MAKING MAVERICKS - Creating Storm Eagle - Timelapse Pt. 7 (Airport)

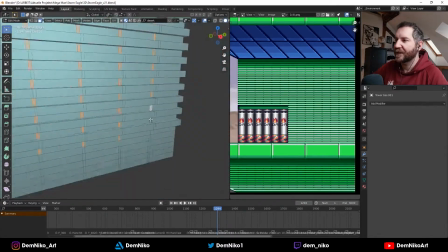16:28 That's the original game asset that I'm trying to recreate,
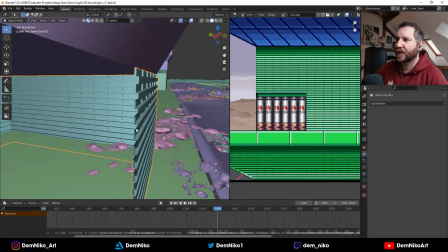16:33 and this is what I'm doing right now.
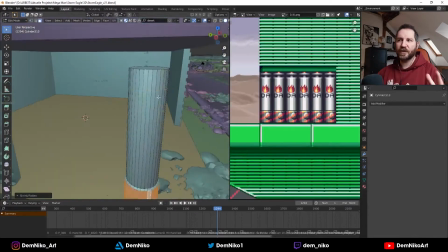16:38 I'm creating like a storage space basically for those tanks.
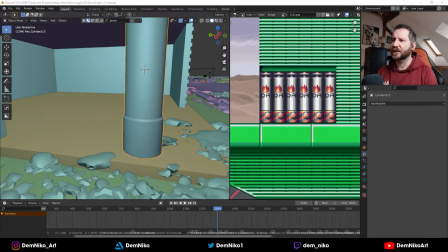16:45 And I thought, okay, let's recreate those, because these are a kind of big part of the level.
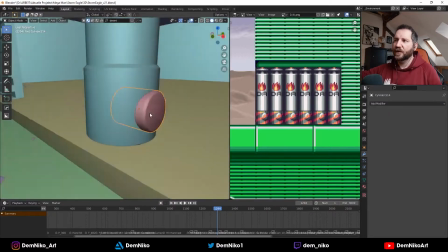16:52 You can shoot at them and they explode, and you can find I think I one up behind them.
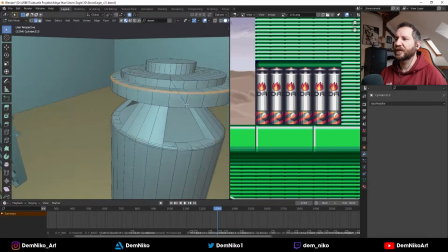16:58 So that was very cool. So I wanted to definitely to have them in the stage.
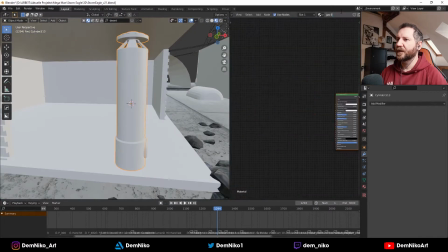17:03 So I took those, and yeah, I just made like a little storage area for them.
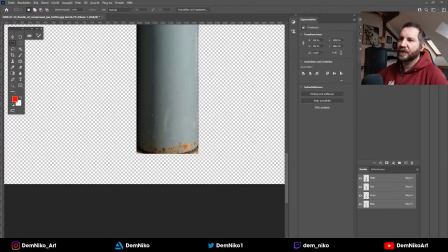17:10 I used real footage of like gas canisters, and used the texture also on the
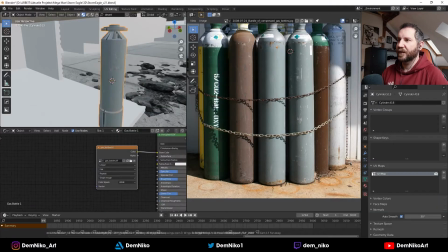17:21 canisters on the 3D objects, so that it looks more real. And as you see, it works pretty well.
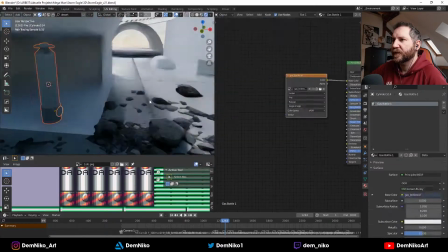17:30 Yeah, that was fun playing out with the textures and trying to make this little
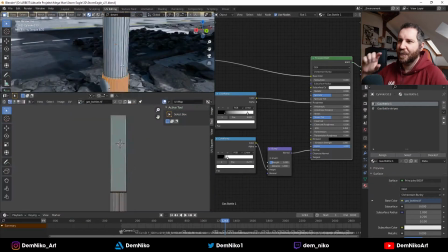17:37 16-bit asset to make it like a real thing.
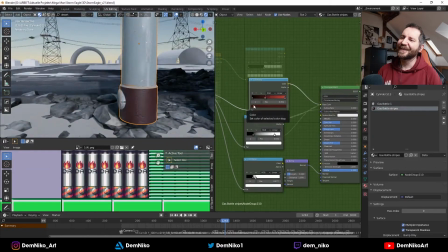17:40 That's the whole concept of the whole video, I know, but especially with the canisters, it was fun to see.
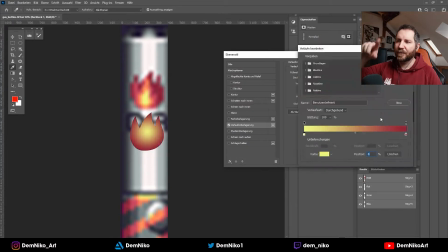17:47 Okay, how can I recreate those? As you see, I also took the flame as a template to recreate it as much as possible.
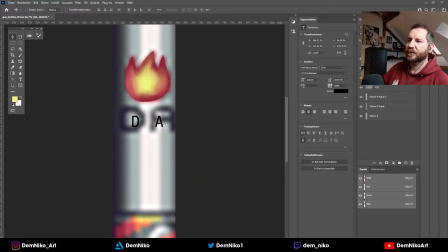17:57 I painted a little bit, and that was pretty fun.
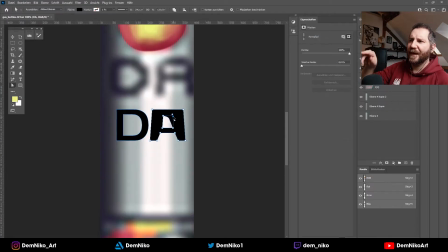18:04 Also, there were those letters DA. Didn't know what they were for.
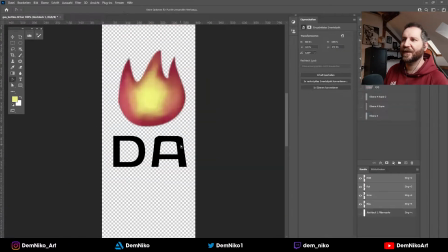18:07 In the end, someone on a Twitch stream, I think, said, yeah, it's for danger, of course.
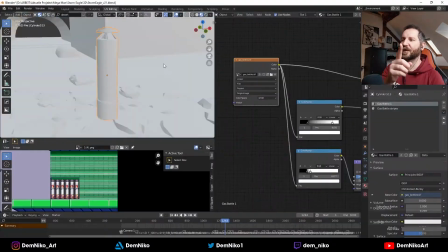18:13 So I thought, of course, so I could put the whole writing around the whole thing, not just the DA.
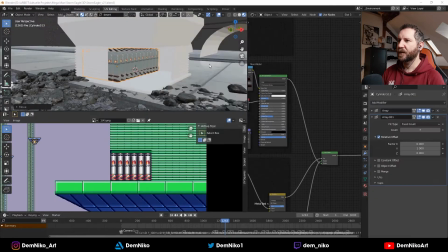18:21 So that makes sense. Yeah, so I just scatter them around.
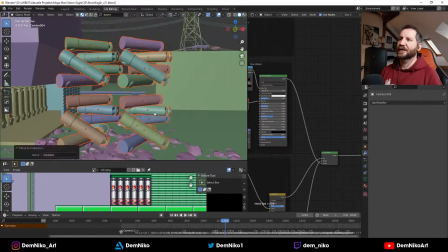18:28 They are just laying there because it should look like there was a big explosion or whatever.
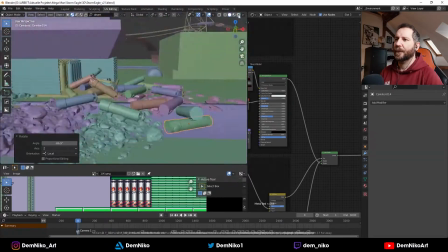18:34 And yeah, I just put them around the scene.
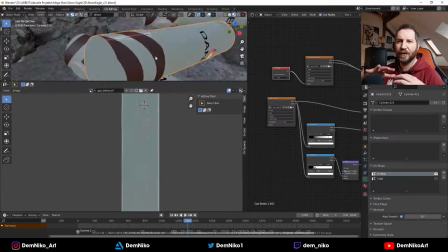18:37 And it works pretty well with the rubble around them, and also later on with the smoke and everything.
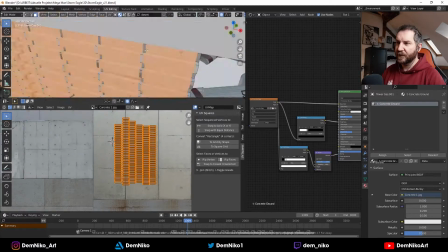18:44 I think it works very good.
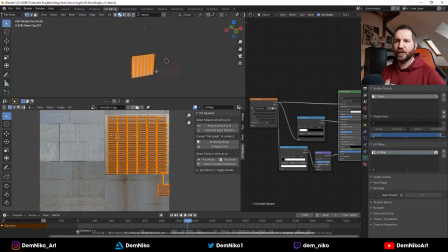18:51 Again, using the same concrete textures as with the ground for the wall.
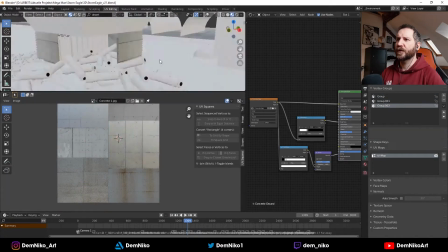18:57 And that was also pretty cool. Worked pretty well. So yeah, I thought I used those too.
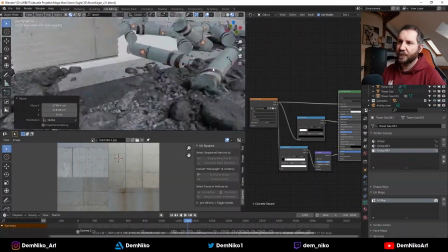19:05 Also, what you saw there was some asset packs that I got from Ian Hubert.
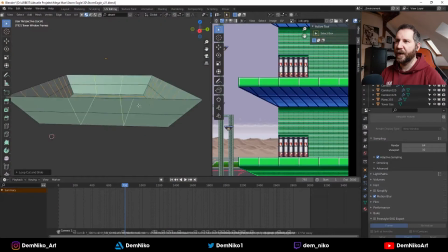19:13 When you're like one of his patrons, you get all his assets and tutorials and everything.
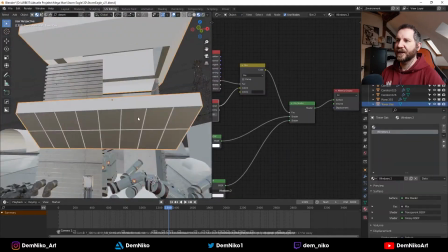19:20 So I used some of those also in the scene. That's really cool, really handy.
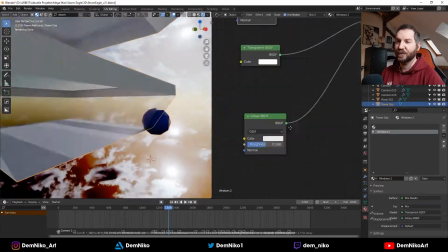19:27 Thank you, Ian, if you're watching this. Probably not, but yeah,
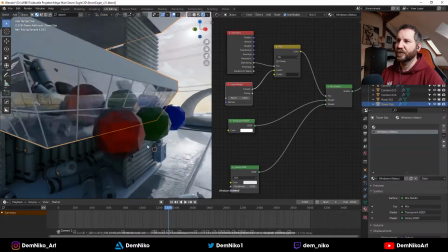19:31 it's I can definitely recommend it to if you want to use cool assets in your scene.
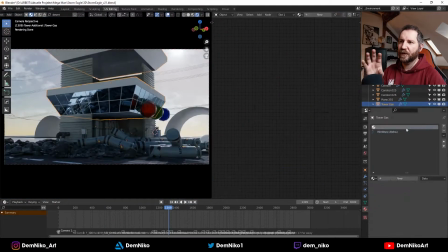19:39 That's really nice. And yeah, I put those little like boxes on the sides to add more
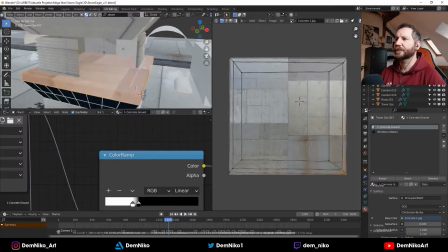19:48 to make it more realistic. Also, thank you to Abdu if you're watching this.
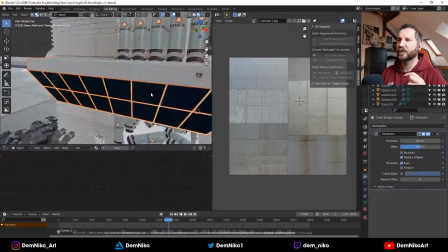19:55 He's also a very cool dude from Algeria, and he's watching my streams,
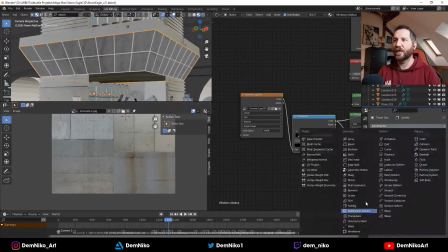20:00 and he gave me a very cool tip how to create the windows,
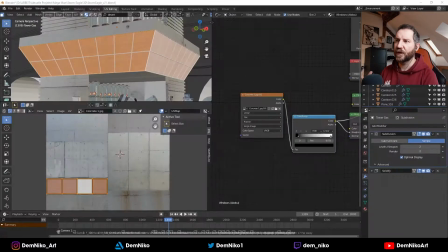20:04 because there are many ways to do glass, but I wanted to have it as a
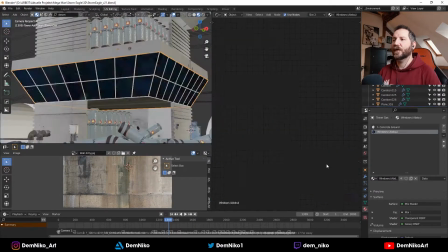20:11 certain way, and he gave me a really cool tip how to do the glass.
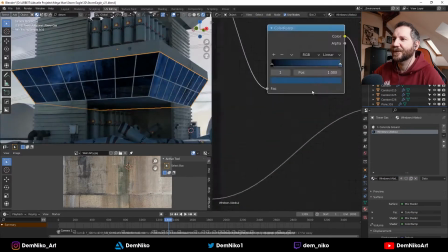20:17 So thanks, Abdu. That was really cool, and I'm still using this to this day.
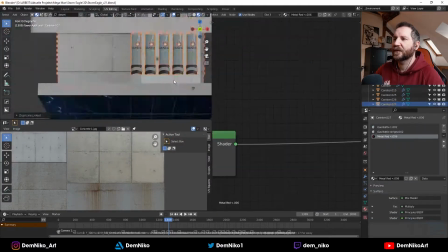20:22 It's a very cool, efficient, and fast way of creating a window like shader.